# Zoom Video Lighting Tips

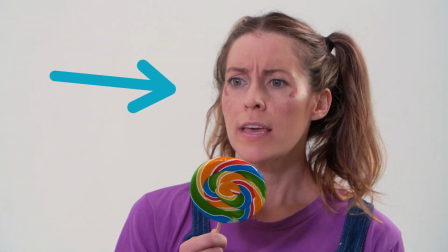4:06 This is similar to lighting you see in TV and movies, and it's called a lighting ratio. To achieve this, you're actually going to need 2 lights, and I recommend getting something similar to this Aperture MC light right here. It's super small, and I found that it holds a charge for up to 3 hours.
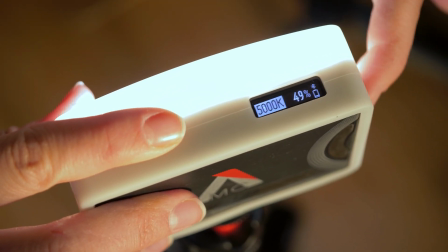4:24 Plus, it allows you to dial in exact color temperature and dim the light.
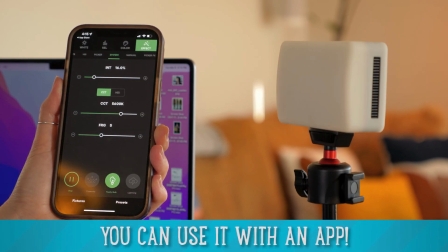4:28 And if you want to get real crazy, you can even do all sorts of fun colors and effects.
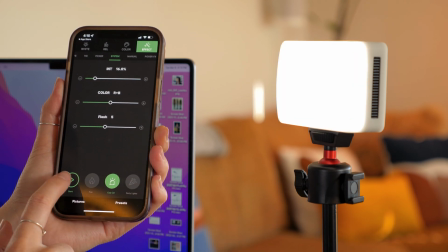4:33 So, you know, if you want to get out of a team meeting by faking the cops pulling up to your house, you can. Next, you're gonna need some sort of mini tripod, like this MT16 or this GorillaPod. Either will work, but the MT16 gives you the ability to adjust the height, which comes in pretty handy.
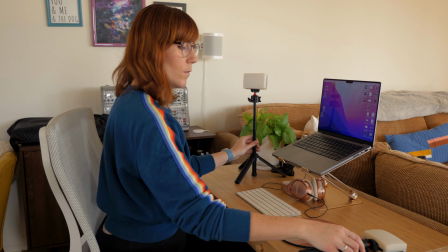4:51 Once you've got all your gear, you'll wanna place a light on either side of your computer and adjust the height.
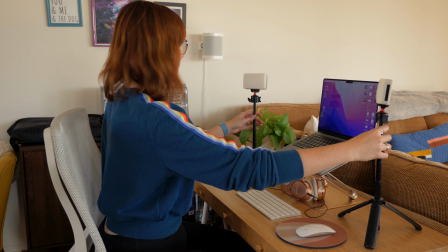4:57 So just like your laptop's camera, it's about eye level. This is going to help reduce unflattering shadows.
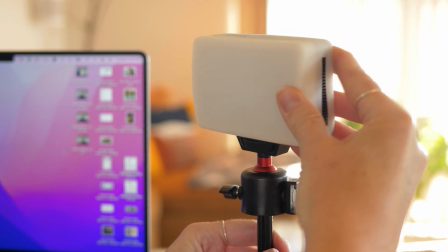5:03 If your mini tripod has a ball head, you can also adjust the light to make sure that it's pointed directly at you.
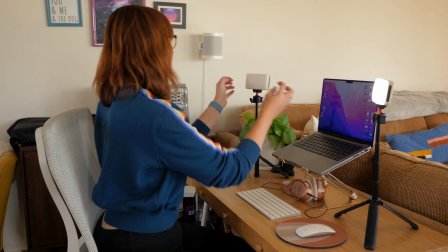5:09 Next, turn the light on and adjust them first by making sure that they both have the same color temperature.
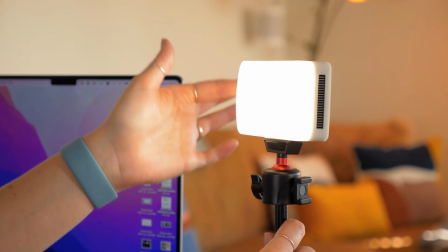5:16 Keep in mind that daylight has a color temperature of around 5600 Kelvin,
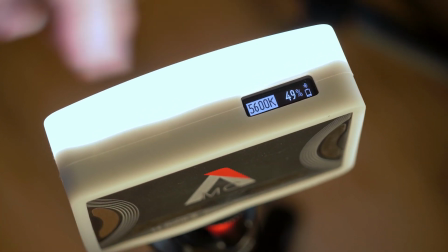5:20 while tungsten bulbs and lamps and light fixtures in your house are closer to 3200 Kelvin.
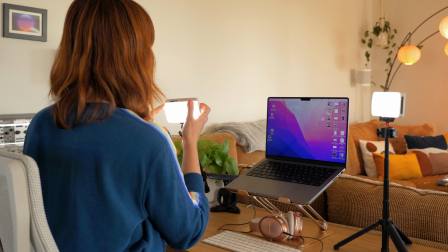5:26 You'll want to choose the color temperature that works best for your settings. My desk is in a space that's mostly lit by daylight, so I'm gonna go with that. But do some tests and see what works best for you and your space. Next, we're basically gonna do a 2-light version of the basic 3-light setup. If you aren't familiar with a 3-light setup or lighting at all, check out my video on it here for more info. But also, don't worry, I'm gonna walk you through it. So let's get into this easy zoom lighting setup. Okay, so first up is your key light, which will be the main light on you.
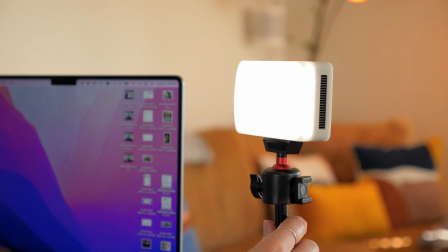6:04 You can choose either the left or the right light to be your key, whichever you prefer.
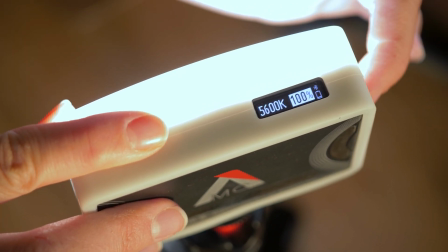6:09 You'll just want to make sure it's set to be brighter than the other light. Now, the exact setting that works best for your skin tones and lighting environment will vary, so do some tests to see what works for you.
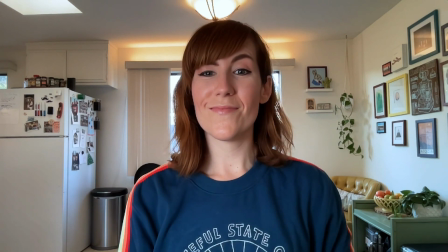6:22 But you can see here, now this side of my face is nicely lit. Next up, let's adjust the fill light.
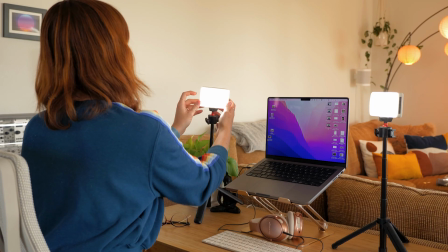6:29 You'll want to set this to be somewhere around half the strength of your key light,
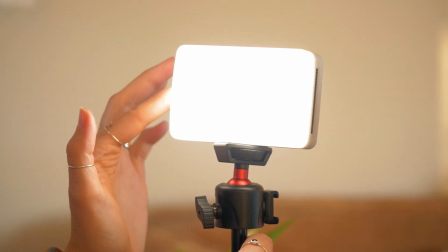6:34 but feel free to mess around with your own light settings till you get something that looks good with your skin tones.
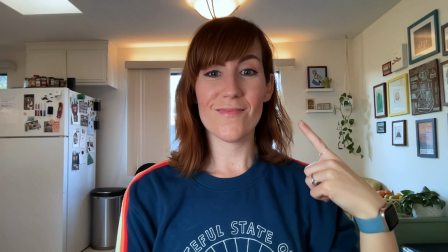6:40 You see, a fill light is called a fill light because it fills the other side of your face so that it's not completely in shadow,
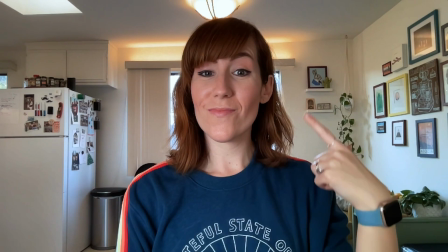6:47 and thus gives a more natural and flattering look. See how much better the ratio lighting looks compared to the flat lighting? It looks more natural and my skin tones aren't being washed out. Pro tip, shadows are actually what make people's faces interesting to look at. Again, just think of any movie you've seen and the lighting of the characters in the film. By having shadows, we see contours and shapes that are appealing to the eye. So now that you know these tips, your zoom lighting will sure to be lit. I hope you enjoyed these zoom lighting tips, but if you want even more filmmaking help,
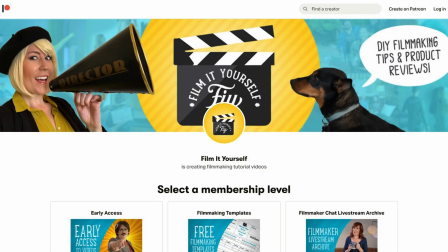7:24 you can get it by supporting me on Patreon for as low as $2 a month.
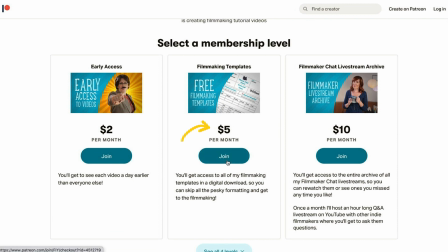7:28 But you can get even more with higher tiers, such as for $5 a month, you'll get access to all of my filmmaking templates.
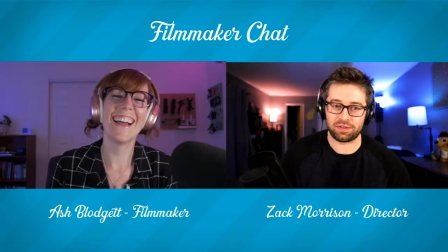7:36 And for $10 a month, you'll get access to my filmmaker chats where I chat with other filmmakers to get their tips. By the way, I use the same lighting setup for those filmmaker chats as well. You can find a link to my Patreon account in the description below. And hey, don't forget to subscribe and like the video. It helps me out a ton on YouTube, so if that's all you can do, that much support is much appreciated. Now I've got to run. I think Spence needs these lights for a photo shoot with a paparazzi. I swear, he's such a prima donna.